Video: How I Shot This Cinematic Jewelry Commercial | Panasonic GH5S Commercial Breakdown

How's it going, beautiful and amazing people?
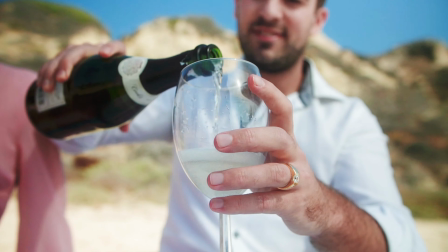This is Scott Takai, and today I'm going to be breaking down some cinematography techniques that I use in this jewelry commercial that I was the cinematographer for.
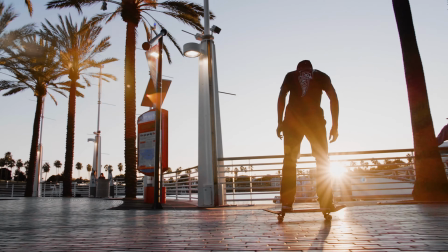I'll take you away to where the sun shines so bright, you can stare at the stars.
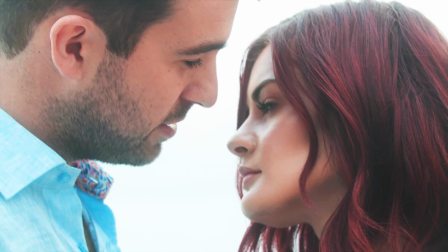So this is a fun project that I worked on in Laguna Beach about two young people falling in love,
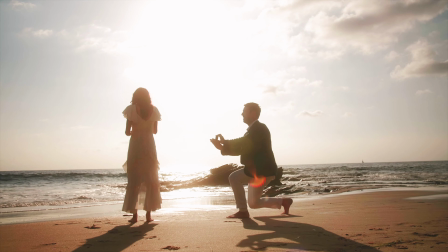enjoying their love life, and then getting proposed to, and later revealing that the same couple, now older, renewed their vows. So lovey-dovey and romantic.
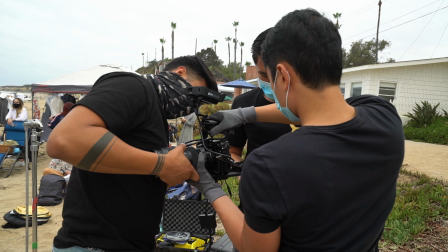So to start off, I had two Panasonic GH5Ss, one with a Sigma 50 to 100 as a handheld cam for close-ups,
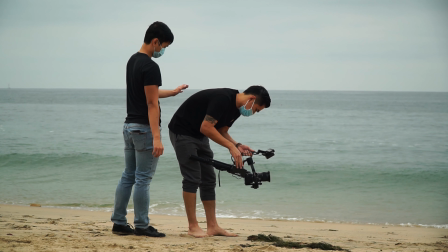and the second on the Ronin S1 with the Sigma 18 to 35. At the time, I was still waiting for the RS2 to show up in the mail, and sadly, I didn't get it yet.
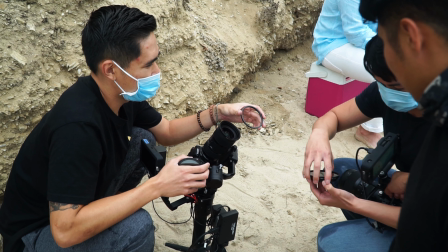So yeah. I used a Tiffin Black Pro Mist half filter so that the footage can look more soft and bloomy. And for those of you who don't know what the filter does, it gets rid of some of the digital sharpness that most cameras typically have. It softens the highlight roll-off, softens skin tones, and makes the highlights bloom, making it look more creamy. So when working on beauty type of content, this is really useful because it softens people's skin, which makes it look smoother, and it's really flattering on female faces.
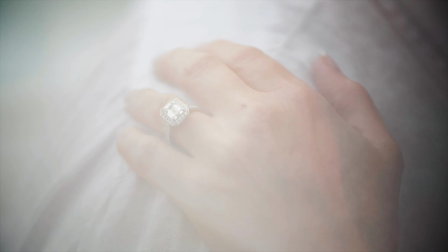Next up is these dreamy looking shots. I used a prism that my friend Fidel let me use.
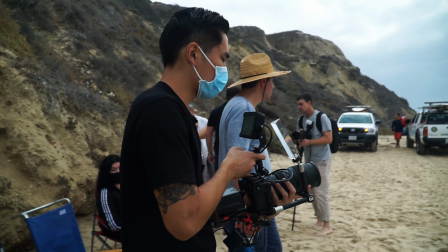We attached it to a articulating arm and attached it to the cage of the camera and adjusted it so that it was in front of the lens.
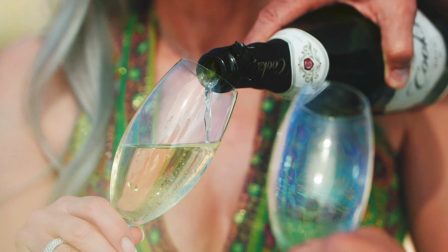When you have an object in front of your lens and your lens is shooting really shallow, it gives a really interesting look to the footage, and since it was a prism, it gave these diamondy, sparkly type of effects, which was meant to give the footage a dreamier look. So pairing the Black Pro Mist and this prism together was a pretty cool combo. So this next setup is my favorite one.
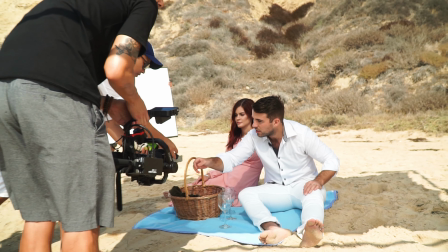We used a DIY diffusion silk placed above their heads for this scene so that the lighting would be nice and soft as opposed to harsh and direct, especially since we were shooting in midday sun at this point and the lighting would have looked really awful,
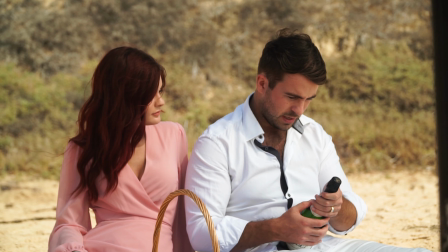so having a big diffuser over them helps with softening up the harsh sunlight. Then to try and add some extra punch to it,
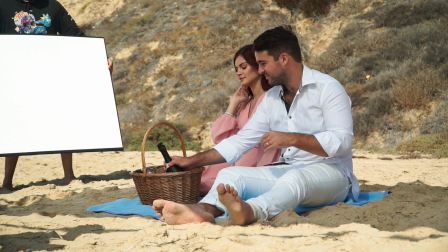I would have the lighting team stand off to the side with bounce boards so that the back of the talent's head would get a little extra kick for a backlight.
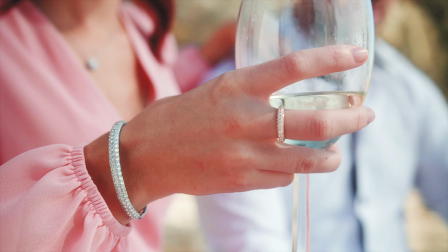It's not extremely noticeable, but it's also a really nice touch. And if you want to see a video where I talk about this DIY silk in more detail, check out the video right here.
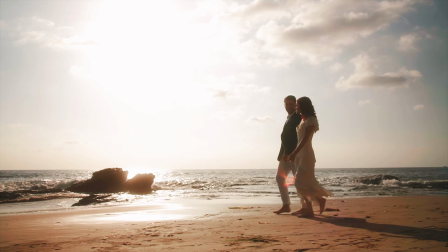Last setup are these magic hour shots, and actually I lied.
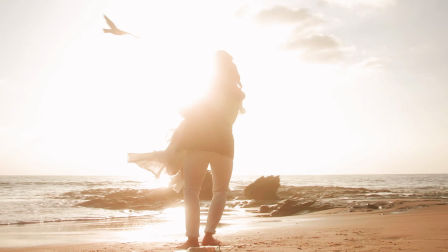This is actually my favorite setup because how everything went into this setup was just perfection.
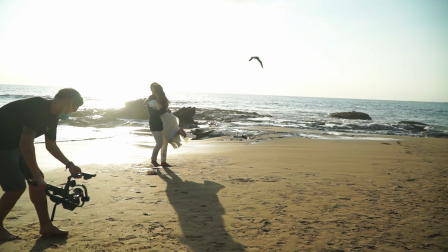And honestly, who doesn't love good magic hour shots? Like, it's the little things in life.
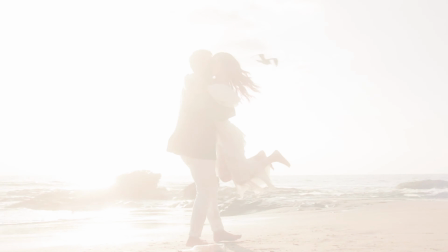Even though the sunlight from magic hour looks beautiful, the one thing that's not beautiful are harsh shadows. And since the sun is a harsh light source, you're going to get harsh shadows on the fill side of your talent's face.
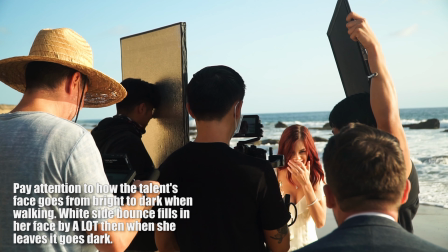So what I did was I had the lighting team use a bounce board to reflect the harsh sun back to the talent and either fill in or just flatten the fill side of their face so that we can maintain the high key look of the commercial.
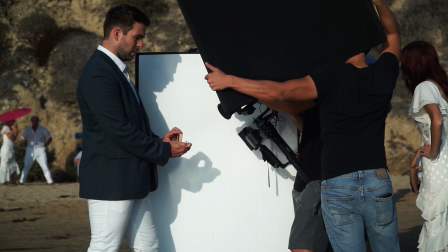Magic hour shots are perfect for this type of setup because the sun is positioned more horizontally as opposed to directly above.
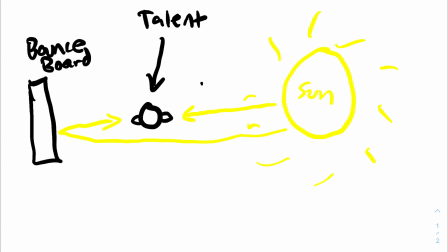So all you have to do is stand on the opposite side of the talent and the light on the key side will very easily bounce back to the fill side. What fill side means is the shadow side of the face right here. So my light over here, lighting my face right here, that's a key. And on the opposite side of the face, this would be the fill side. The fill side is typically the side that has some shadow on it.
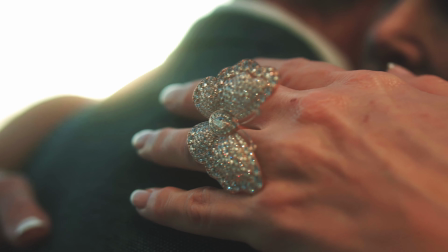For these shots right here, we wanted to have the sun in the background so that it gives some really nice lens flares, but the thing that didn't really look as nice is that the talent's face were too silhouetted. So what I did is I used the harsh side of a reflector and reflected the direct sunlight back to the shadow side of the talent. If you used a white side of it, the lighting is going to look way too subtle for it to actually register as working because we're looking directly into the sun. And because I'm exposing a little bit more for the sun, it's going to make the talent really dark. So you want pretty much as much light as possible in order to have any sort of effect with the reflector.